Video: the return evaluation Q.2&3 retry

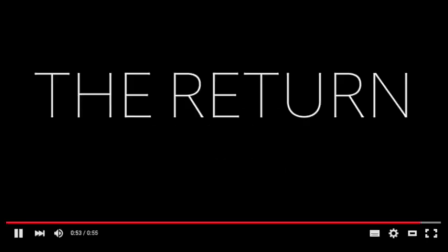Our main product, the teaser trailer, has a consistent theme of darkness and mystery throughout.
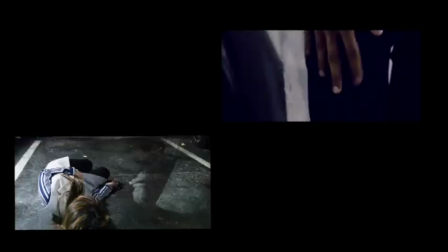In this, we specifically focused on getting across the concept of the presence of a ghost. The trailer initiates with a car park scene, in which Yasmin was murdered.
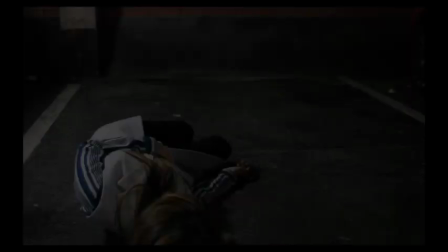This was a dark setting, which was suitable for such a significant scene as it resulted in the death of Yasmin, yet the birth of her ghost.
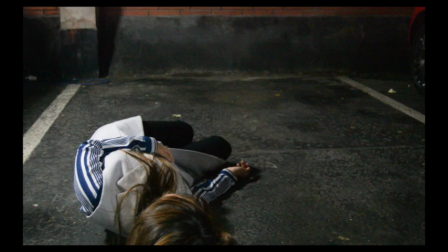It also emphasized her transformation into the supernatural world.
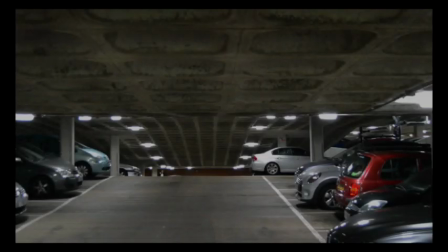Overall, the tone of the trailer was quite dark, which corresponds to the tone of both the magazine and poster In the trailer,
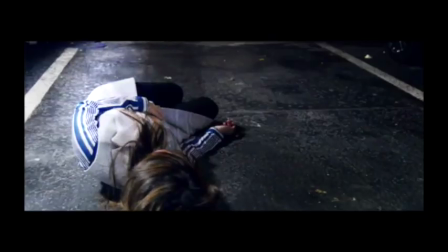the idea of the ghost was evident to the audience in the scene in which Yasmin's ghost was shown to leave her body
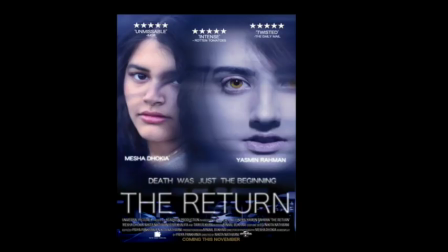The magazine and poster further accentuate the ghostly theme The main focus of the poster is Yasmin She is the largest image and is highly edited, which brings all the attention onto her The image of Yasmin has been edited in a way in which she appears pale and ghostly which suggests she is a supernatural being.
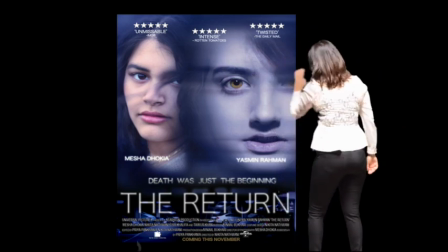The edges of Yasmin's face appear quite blurry, which again make her look lifeless and implies that she is different to the second character on the poster.
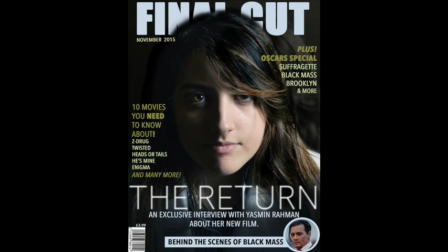Likewise, the magazine also has a large image of Yasmin, which also helps to get across the fact that Yasmin is the main character. In the magazine, we kept Yasmin in character and hinted that she is a ghost. This was done by creating a shadow of Yasmin's hair and lowering the opacity of it.
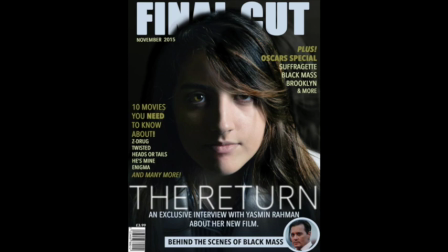We also made Yazan's face and lips look very pale, which also suggests that her character is a ghost.
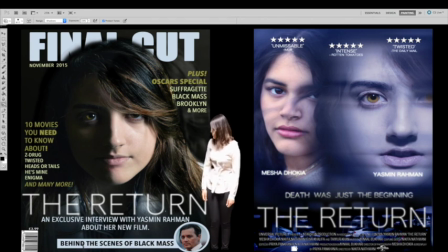Throughout all three of our ancillary texts, we have kept the font and colour of our title consistent.
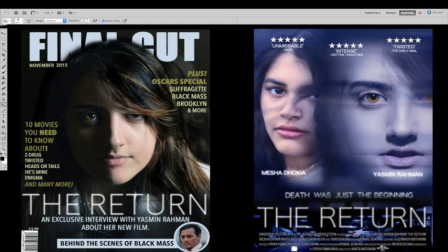This creates a link between all three of our texts and ensures that they all complement each other. This also maintains continuity between the three.
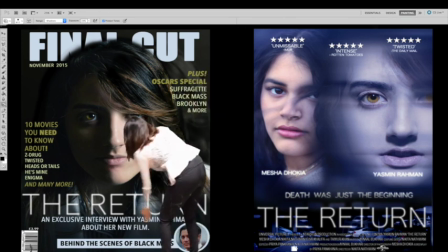The title of our film in the magazine has been blurred to make it look eerie, and the same effect has been put onto the tagline in the film poster.
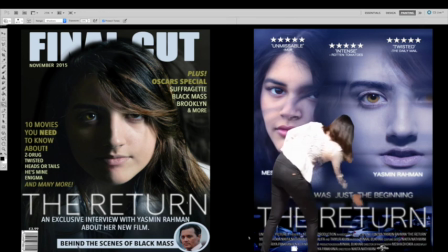We use the colour white for all the writing in our trailer, poster and the film title in the magazine as white has connotations of innocence, purity and light.
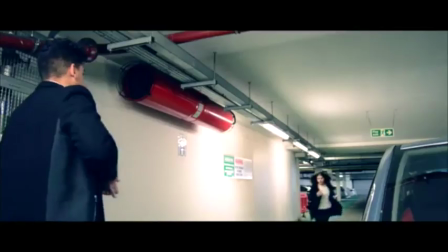These are the connotations we wish to put forward to the audience as we want to show that Yasmin is the protagonist who has returned from the dead to help Misha.
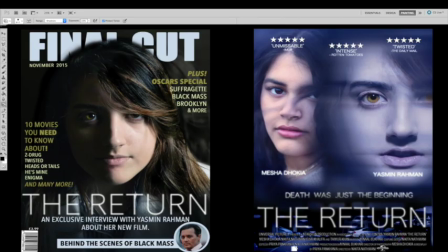The colour scheme we chose is very effective in our ancillary texts. We have made sure to use a dark colour scheme in all three of our texts. The poster is mainly black and blue.
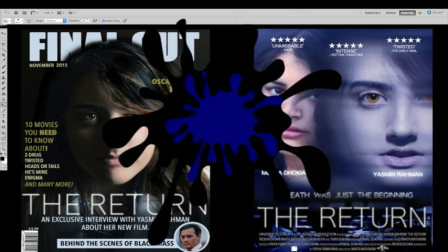Blue is a cold colour which has connotations of a genre of thriller and mystery and also helps to get across the theme of ghosts. The colour black dominates the magazine. Use of black in the poster further exaggerates the genre and is successful in giving a creepy turn to the magazine.
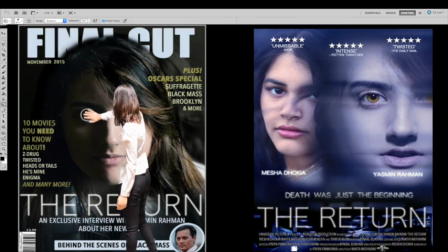In both the poster and magazine, Yasmin's eye colour is emphasised and brightened. Her eye acts as a symbol which connects the ancillary texts.
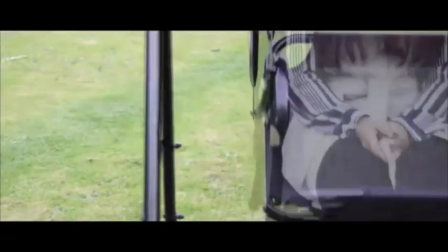The eye emphasises her ghostly qualities and her newfound power as she can see everything, yet this power is unable to give her an advantage over the other characters in the narrative.
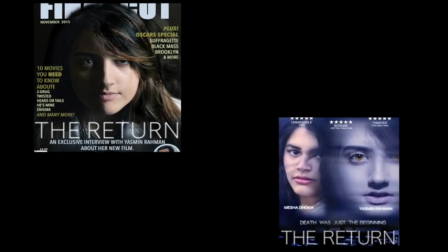Within this trailer, we showed Yasmin's eyes before she was killed. We did this to reflect the transformation Yasmin went through as she went from being in a situation she did not see
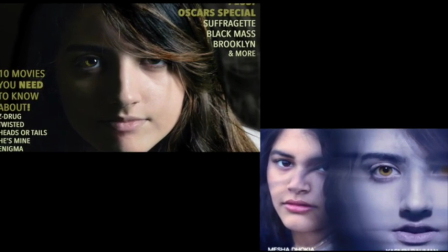coming and could not escape to being able to see and hear everything before others do.
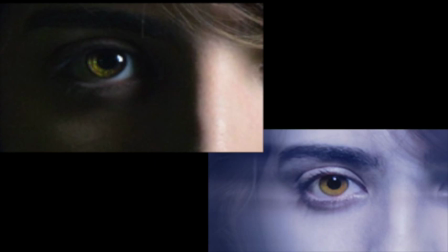The text on the magazine is matched to the colour of Yasmin's eye which complements her eye and maintains a focus on her.
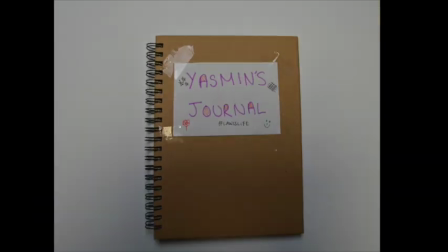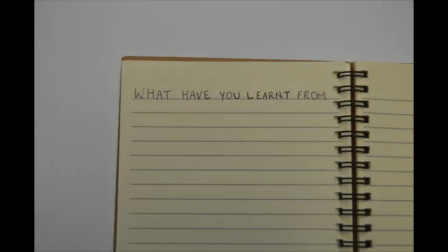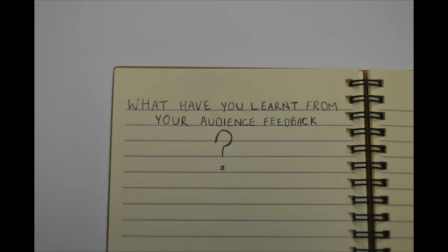For feedback on our teaser trailer, before we began it, we created surveys using SurveyMonkey.
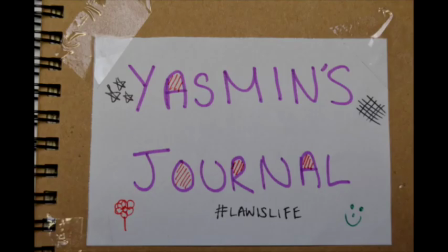By using this online survey, it enabled us to build our survey in a short amount of time.
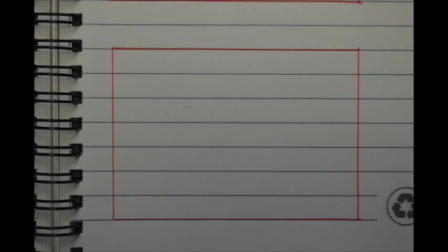With these surveys, we printed out 20 copies and handed them out to our peers.
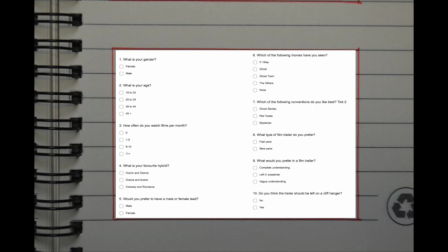We received these results a few days later and then transformed them into charts and tables.
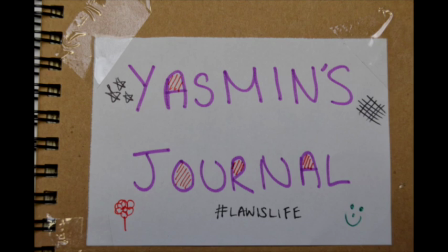The results confirmed that our target audience would range from 16 years to 24. From the results we have collected, you can see that we have taken on the preferences of our target audience and incorporated them into our final outcome.
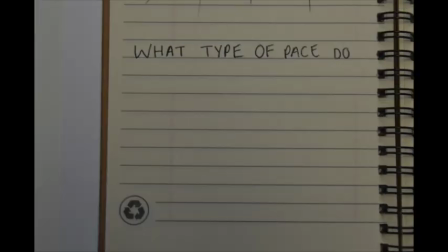For example, one question asks, what type of pace do you prefer? Our feedback on this is shown.
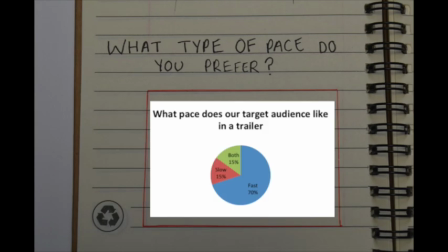Majority of our audience wanted to see a fast-paced teaser trailer.